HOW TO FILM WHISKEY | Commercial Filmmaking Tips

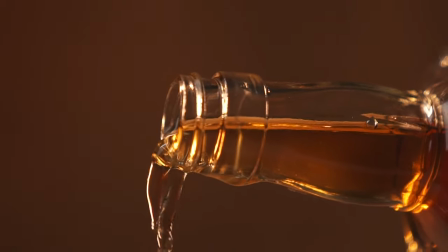0:00 that's pure gold right there made for you by the finest
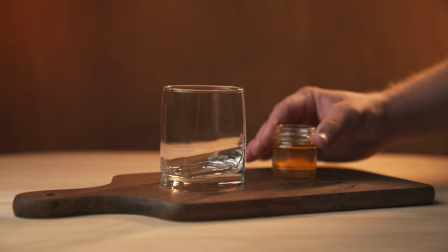0:04 bees we could find that honey it might get you in some
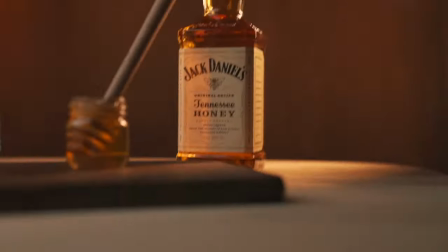0:09 seriously sticky situations so cool down sit back and relax
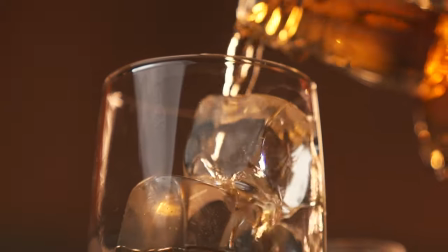0:14 and remember pour yourself another Jack
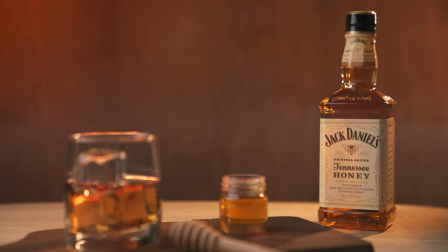0:19 Daniels Tennessee honey it's as smooth as you think what's
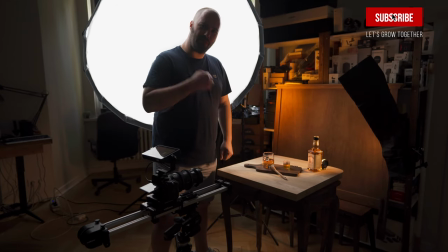0:30 up guys how you doing coming to my channel My name is FlipScrubber, I'd really love it if you subscribed. Today I'm here with David and we are filming a commercial for whisky.
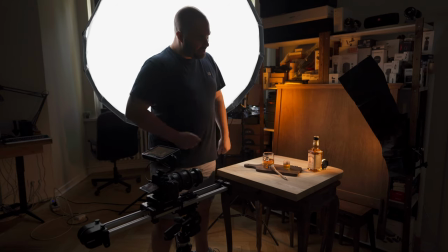0:40 It's a spot commercial and it's for Jack Daniels Tennessee Honey.
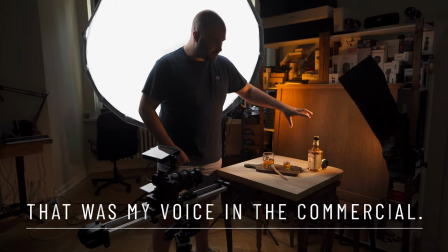0:45 We have the Jack Daniels bottle here, still closed.
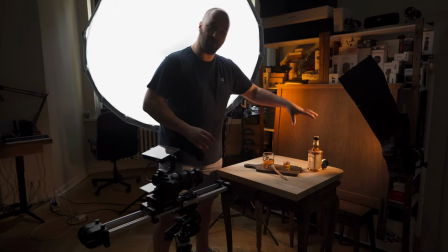0:49 Because this is actually the last shot we're filming but we're filming at first because we want the bottle and the whole scene to look really lush. So we have the bottle, we have a little jar of honey,
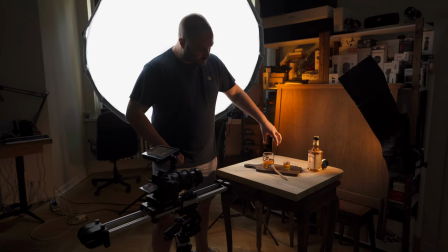0:59 we have the honey wand and we have a whisky glass with some fake ice cubes in there that I made myself,
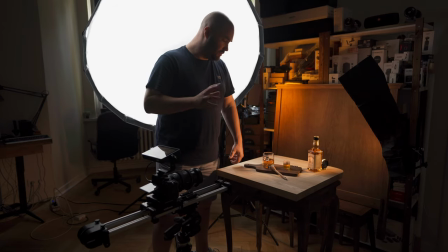1:07 I will be making a film on that pretty soon, I've been working on perfecting ice cubes for a long time now.
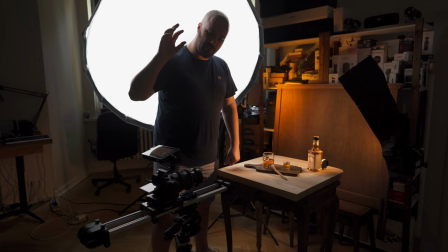1:13 We're filming it on the Sony a7 III with the 24-70 GM on an Eldachron Slider
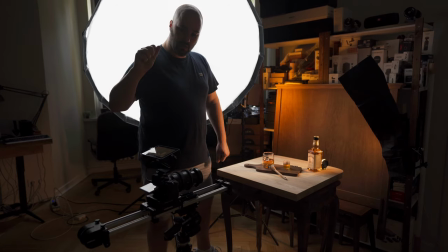1:20 Plus Pro long with the steady module and the 4k monitor from Andy Cine.
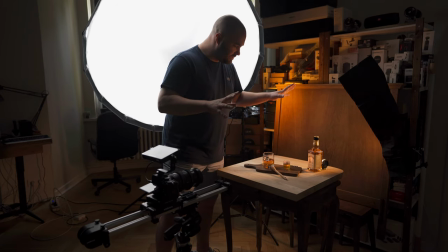1:26 Right back here when it comes to lighting we have some spiffy lights just with
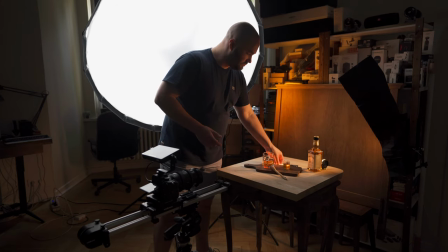1:32 some cooking paper on top just to cut down those OLEDs. Got one behind the bottle,
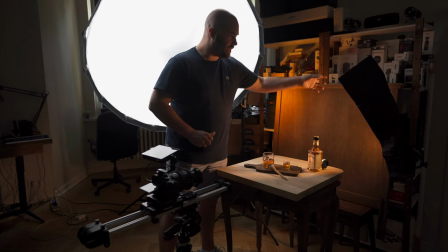1:40 right back here behind the black wrap we have the Young Noir YN 360 version 3.
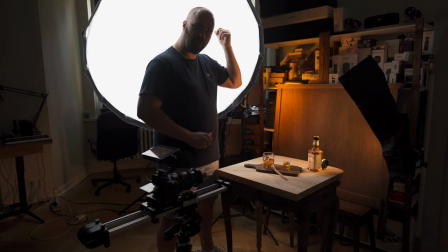1:47 Behind me we have the newer 120cm softbox with a Godox SL60W behind it.
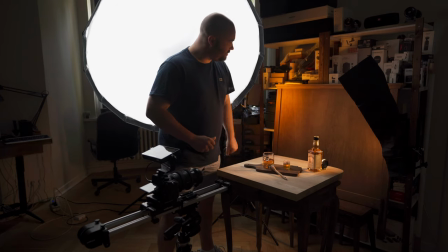1:56 Back here giving us a nice little warm light on this, it's actually a wooden headboard,
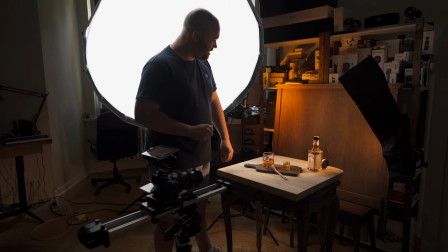2:02 is the newer 660 RGB. And that's about it when it comes to lighting setup.
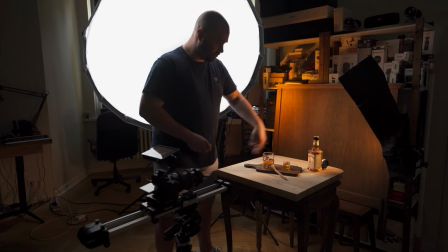2:10 I got some really cheap stuff so I got a board which I varnished with walnut kind of varnish. it was a pine board,
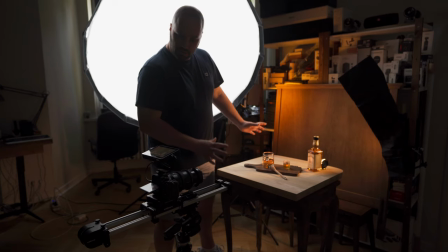2:16 it looked really nasty and I thought it kind of all looks really nice together we have this black
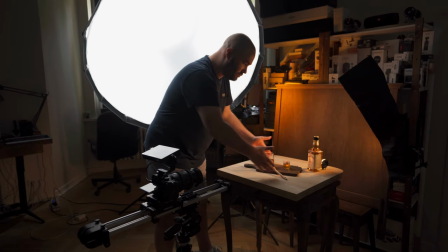2:22 wraps giving this kind of like little snoot of light here and
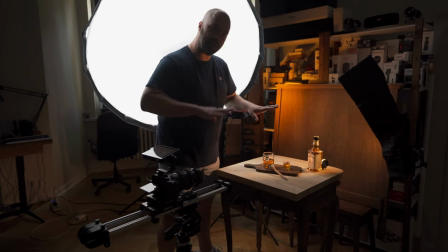2:27 yeah so we're going to film this first last shot and then we're going to start filming you know the honey,
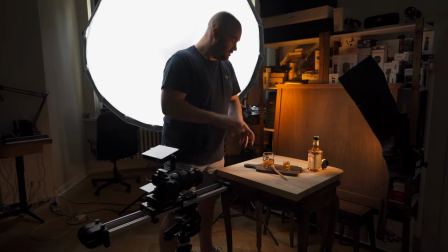2:34 the glass pouring whiskey so we can make this you know really quick nice commercial spot for you guys anyway So you're talking about the whisky that's actually inside the glass. Oh yeah, the whisky inside the glass.
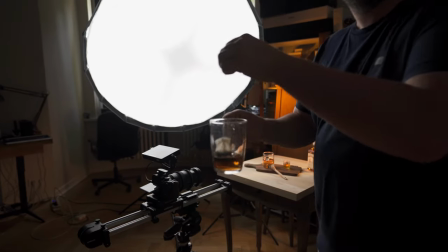2:50 Is actually, we didn't want to open the bottle because it's the last shot, so what it is is literally just me getting some cold water,
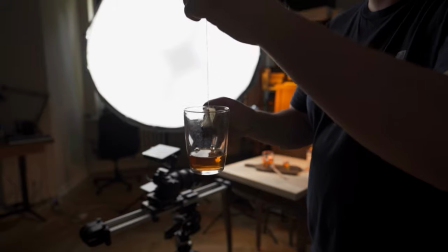2:57 a little bit of warm water poured over the teabag and it came out,
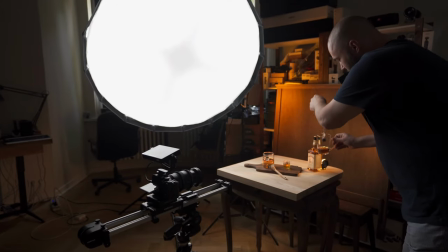3:02 as you can see, the colour of whisky and I did it just as long right next to the bottle to see I'm getting the right colour and it came out.
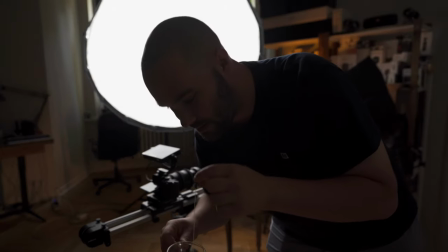3:10 I've got to tell you guys perfect so that is how you make fake whiskey
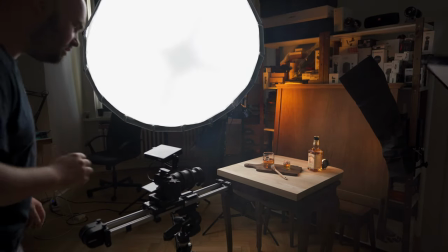3:18 okay there we go a little bit of smoke just gonna waft it around a little bit just so it
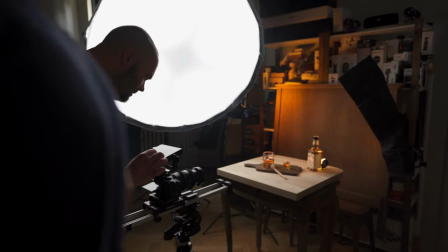3:27 just for you know atmospherics and all right and we have to
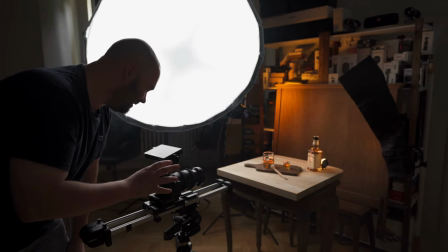3:34 just wait for a second for the whiskey to stop moving in the glass because we are on wooden floors here and I'm
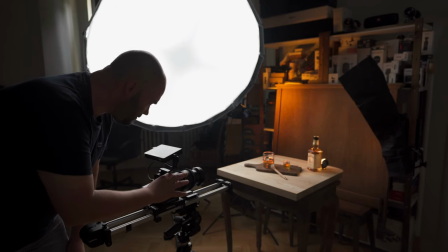3:41 going to press record
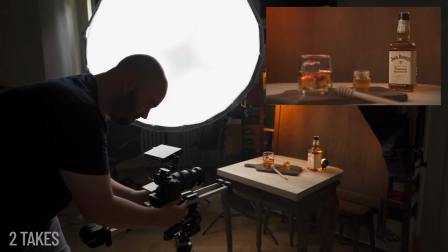3:45 and we're going to very slowly pull back and